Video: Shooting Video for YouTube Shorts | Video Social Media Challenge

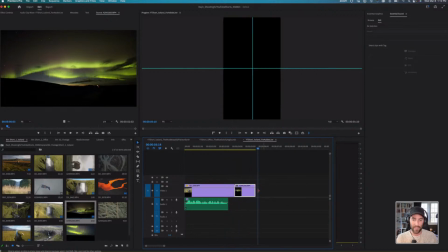Okay, so here we go. Boom, boom, boom. And because we have no sound like we had in the Office video, I know that the music in this case is going to be the hero, and that's going to lead us through this video.
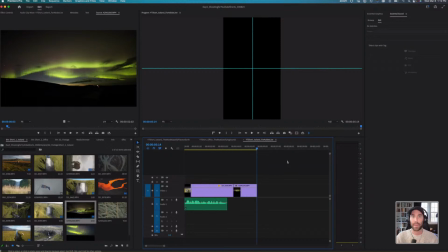And if we have some time, maybe we'll throw some sound design and sound effects, bringing it back to Monday's creative challenge to see if we can really beef this up.
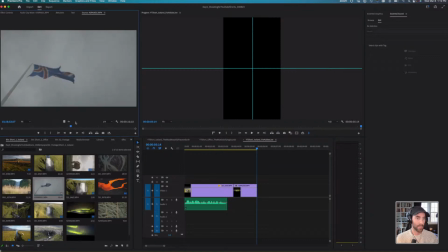Okay, I like the way this flag moves. I think it's cool because it's an Iceland flag. Maybe we can get a cool sound effect of the actual flag itself. So let's maybe drag that in. I and O are your friends in Premiere. And we're going to drag this in.
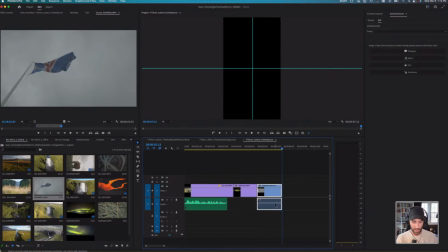Again, if you don't want to drag it, comma does the same thing. Command L will unlink the audio there, which we did not have.
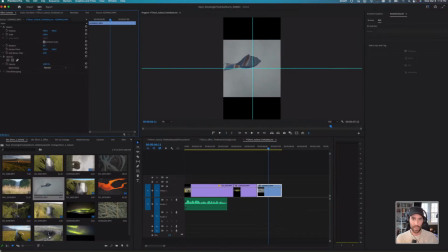And because that is shot in 1080, we're going to have to zoom this in a bit, and we're going to move this over.
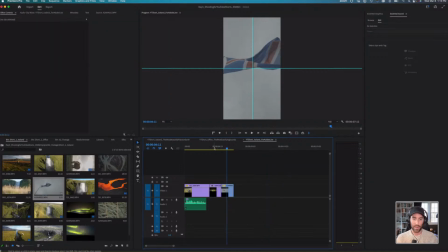Okay. So there's a couple ways that you can do that. You can either go clip by clip to adjust the aspect ratio,
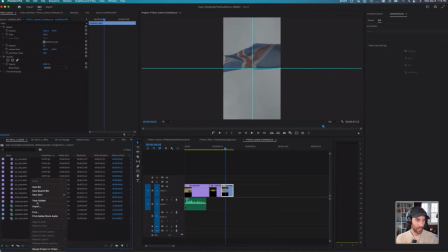or if you do a global change, you can right click and go to new item, and you can go to an adjustment layer. It's a little trick. You can drag adjustment layer on top of all these, and then you're going to go to your effects control or your effects panel and click transform.
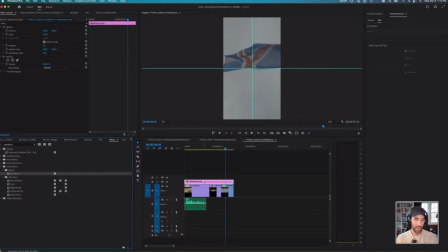And what this does is it basically makes your adjustment layer act as a transform property to scale everything or change the opacity of everything globally. So I'll just show you what that does in a second here. I'll drag this up. And now if I scale, everything underneath these clips is going to scale as well.
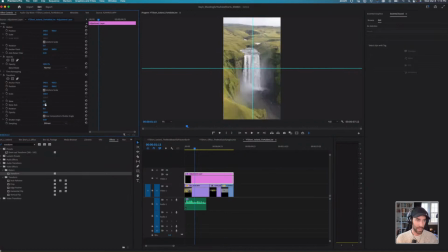So that's going to affect everything globally. And that would go for your rotation, your opacity, all those things. So adjustment layers are very powerful when you're looking to adjust things globally, the same way we used our audio mixer on Monday.
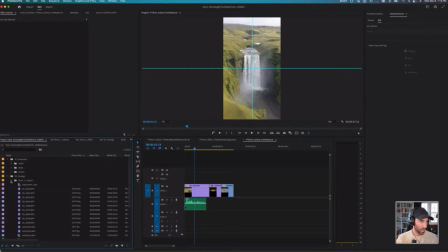Okay, so let's go back to our project here and let's keep on rolling. Let's see, we got any questions in the chat? Looks like everyone is pretty with it today. So thank you for those questions. I am stalling because I couldn't find where my footage was. There we go.
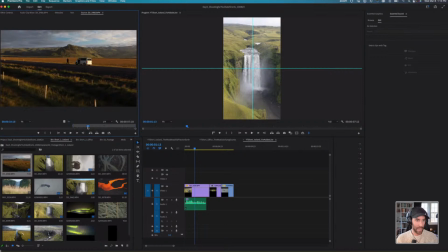All right, so I like this clip a lot here. I think there's a lot of nice movement in that.
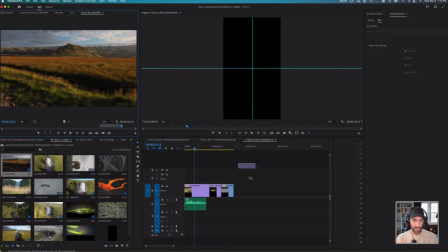This was a nice drone clip on the road. Let's just drag that in. And actually, I'm going to move that here instead of the flag because I think it's more captivating.
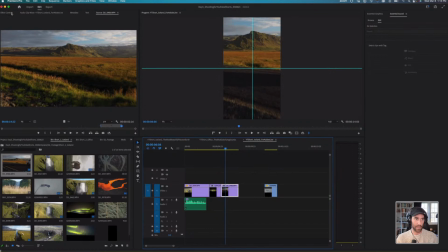Boom. Oh, and I'm going to go back to my effects controls. Let's scale that to 90.
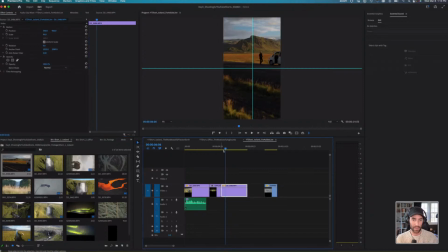And we're going to drag this out and bring our clip back a little bit. Boom. And I actually want to speed that up. So I'm going to right click and go to time remapping and speed. And we're going to add a speed ramp and drag this up to, let's say, almost like 400.
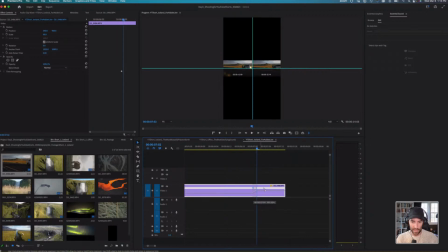Zoom in and make sure that's not such an abrupt ramp.
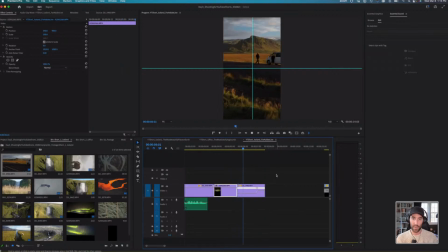And then drag the handles to smooth that out, because I have another clip that I think will match really well right next to this. And that is this clip here of my sheep. They're mine now.
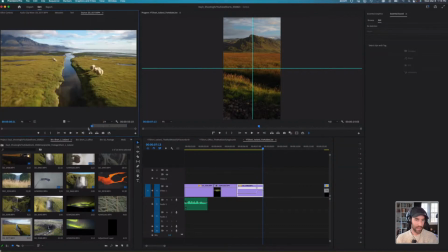I own these sheep in Iceland. They are everywhere, and it's so cool to see. And so I got really lucky with some of these clips where the sheep just sort of admired what is this overhead?
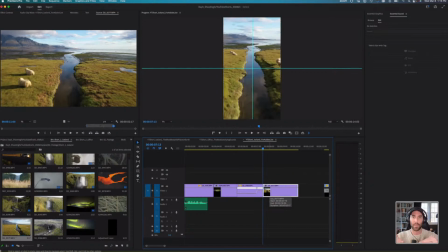What's happening here? So we're going to drag that on. So we now have sort of a similar plane happening, and I think it's going to look really cool cut next to each other. So let's go I and O. I'm just going to render this. Sometimes rendering it in and out as your editing helps.
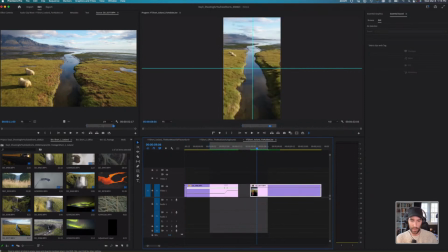Oh, that's cool. All right, and we're going to drag this back a little bit so we can see more of the sheep. And then maybe what I'll do is I'll add, on this end, I'll add a speed ramp so that we sort of connect the two with the same speed here.
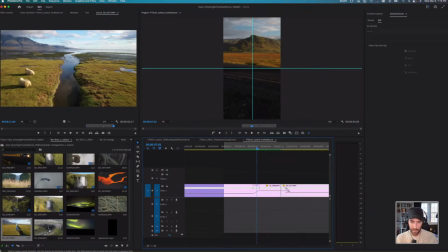And this is something I like to do a lot in my work, just to create some transitions without any like artificial transitions. You're doing all of this just with these handles, just with speed ramping. Okay.
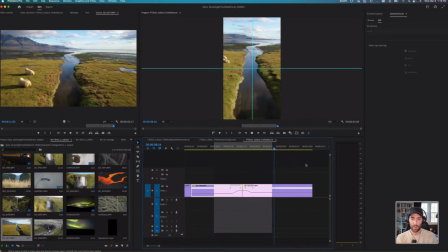Click this and boom, looks pretty cool. And let's take that music that I found.
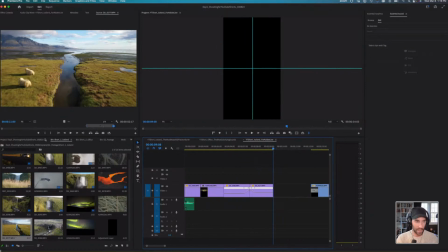Again, this is music that I sourced from artlist.io. Epidemic Sound is another one that I use a